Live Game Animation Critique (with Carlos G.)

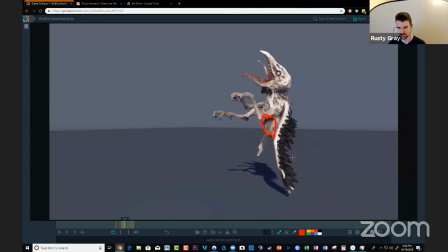41:16 So this one feels okay, but it'll probably have to be adjusted just because this frame goes back. So you're going back here and you just got to keep coming forward with this guy. Yeah. And then here with the forward momentum we just talked about,
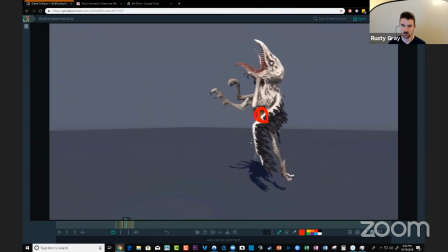41:32 this is the problem frame because he went back. So just keep him coming forward and then that arc starts to sort itself out and in here your arc gets a bit shallow and linear like you know you're really arcing in
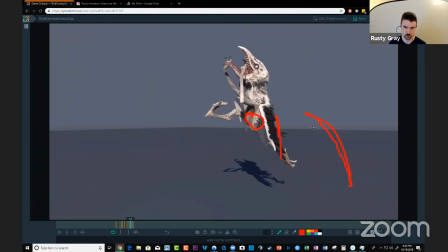41:51 the beginning it's almost like this it's like you're arcing more in the beginning like this and then you just went like that for the okay yeah so you see that yeah
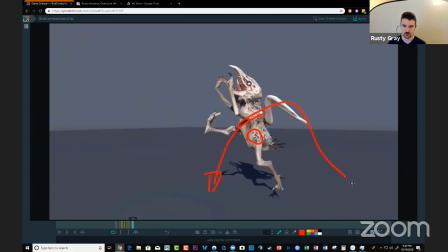42:05 i see so if you get more of that arc on this side too it'll feel more natural like a real hop then you've got the foundation right and with a character like this is easy to get overwhelmed because you're like oh man i've
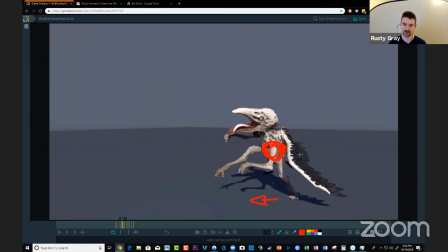42:22 got a bird with a giant beak and a tongue and wings and i don't know what this i don't know what it's like to animate these things um so start with what you do know just like a biped for the hop with the hips and then uh once that's feeling better i'd say
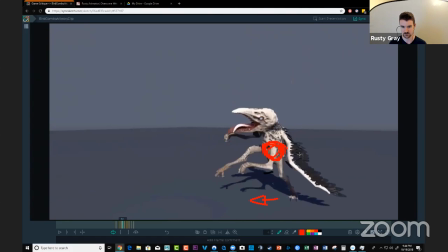42:39 the next thing to focus on would be the legs so he keeps this leg straight like the whole time and lands right on it what i would do is get us give us some shape change great to have this stretch right here great to see it as well and to not have that
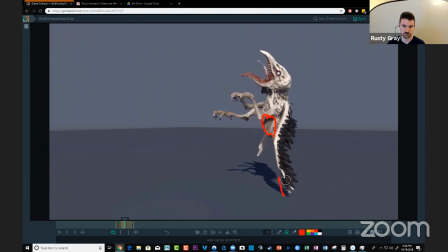42:58 cover by the wing would be better yeah um when he starts getting up there like break it up the the timing and the spacing of the hips are a little bit slower than the legs have to be
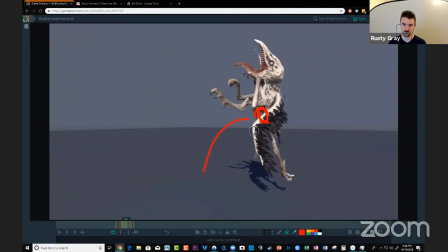43:13 so the the hip can feel slower like it's doing less while you can have this straight and then in a couple frames bring that leg up into a bend give us that shape change so we get the stretch to the squash
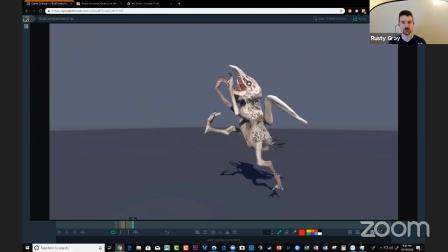43:27 and then for the landing it'll be it'll feel more impactful because he'll be in this like squash position. And then just before he lands, he'll, uh, kick that foot out to catch himself,
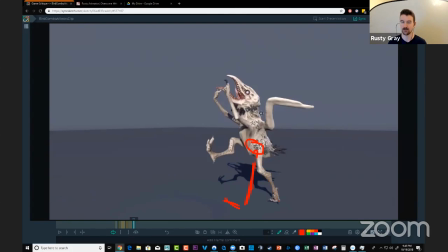43:43 you know, like a few frames before that mask down on top of it. That is the, if this fell off, if this fell off and like it was missing impact, that's where your bread and butter is between the hip and then those, those feet doing some action in there yeah got it
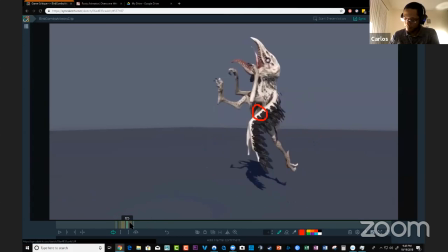44:03 i think mentally like my intention was to have it still like to go straight back to the idle pose um so i think that's really why i have it going straight down and then the leg just not just
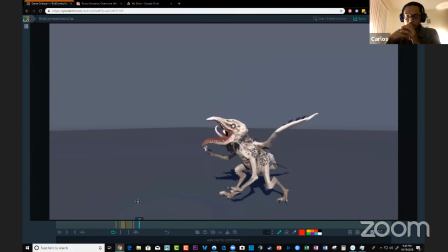44:18 bending the way it should right yeah like i said it's easy when you got a character like this and it's easy when you've got those limitations you're thinking about like i gotta get back to the title pose um but allow yourself the time to figure it
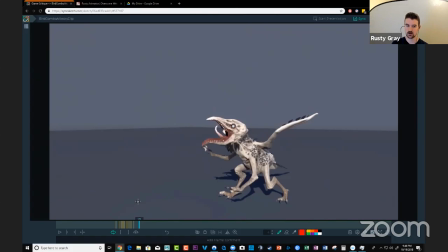44:36 out i know it's easier said than done know that if you just force it to get it back to the idle pose as easy as you can and kind of skip principles of the animation you know that your animation won't work it's just guaranteed to be a waste of time so you know that it
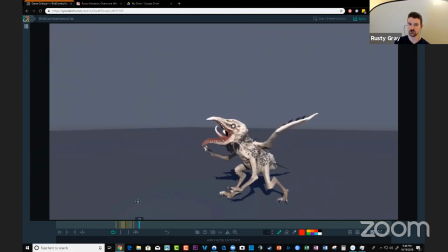44:54 won't be a waste of time to just do the jump like you know a jump has to go and then figure out how to go from there to back into the idle that's the problem that you need to work out and so let's let's go there actually since that's what's on your mind if he lands here and this this foot is further forward